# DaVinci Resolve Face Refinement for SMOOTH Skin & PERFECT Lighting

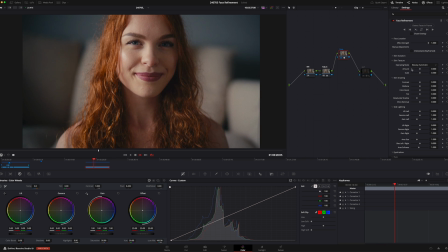4:29 The first thing we see here is the sort of beauty skin smoothing effect I use that sometimes often when you know maybe when I'm close to a person like this I mean close up no skin or very few people's skin look amazing on that distance so it might be nice to just bump
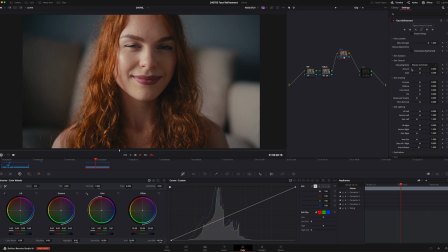4:57 up that smoothness just just a little bit I'm going to show you how it looks when we go too far as well so this is obviously without anything and with this turned up to max see that it looks a bit crazy if
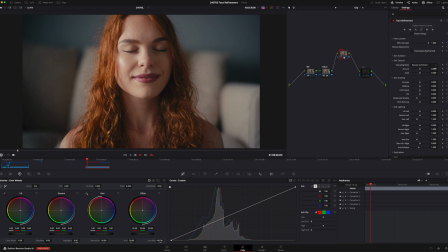5:16 you reset this and then just instead of using it like
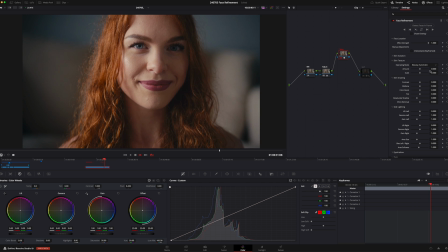5:22 this I would just scroll over here because I do it in
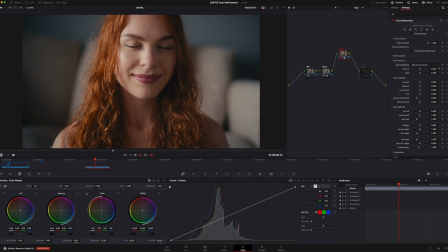5:27 increments instead and just bump that up just a little bit just we get a little bit of softness like using a mist filter but only for the skin so let's say we're happy with that the next thing that i did was actually adjust the light on her face on the left and the right side
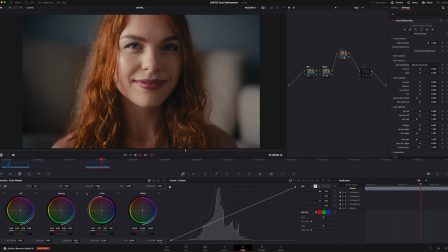5:47 as you can see already she already has really nice light on her left side from the window and she has a really nice soft shadow on her right side but I want to just enhance that a little bit make the dark side slightly darker and the light side maybe a little bit lighter or just leave it as it is
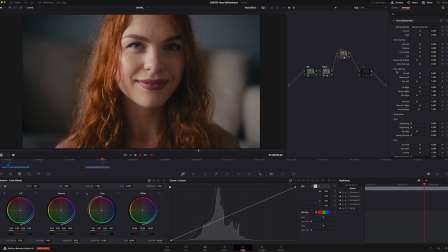6:06 let's have a look so as you can see right here there's a tab called side lighting you can lift the left side you can lift the right side so let's go to the right side and just lower the shadow right here.
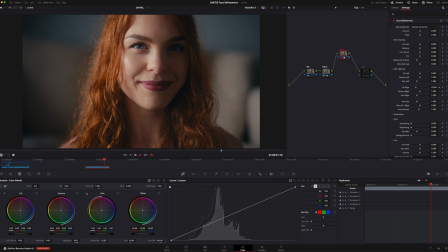6:22 Can you see that? I'm gonna go too far again just to show you what it does. Now we've gone all the way, that's too much, so let's bring it back and go slowly again.
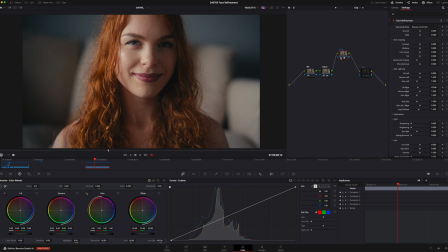6:38 Maybe, maybe something like that. Let's turn it off, on, off, on. Might be a little bit too much but I'll leave it for this tutorial's just to make you know it obvious what we're doing so let's say
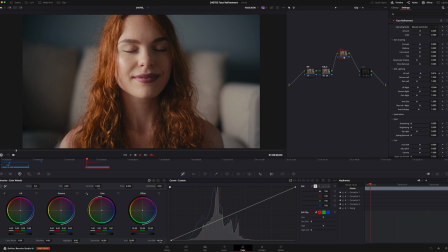6:56 we wanted to actually lift the left side a little bit to make it a little bit lighter maybe
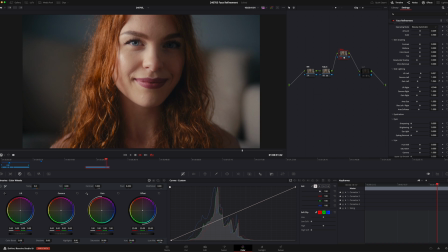maybe something like that off
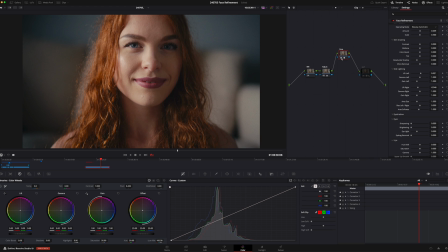7:18 on off on it's obviously a bit too much right now but stay with me you can also make the transition between the left and the right side harder or softer take
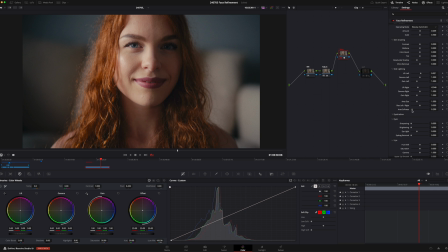7:37 a look at this right now I pull all the way to the left which is not so soft she has a pretty strong line going across her face right now but if we're pulling it all the way to the other side it's a much smoother transition from left to right which works really well in this case when we've gone sort of a little bit too far with each side.
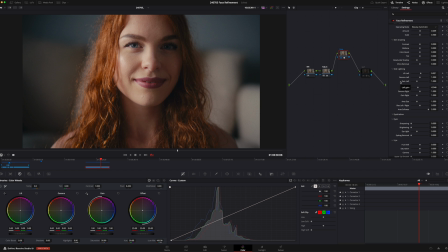8:06 So this is pretty much where I would leave this shot.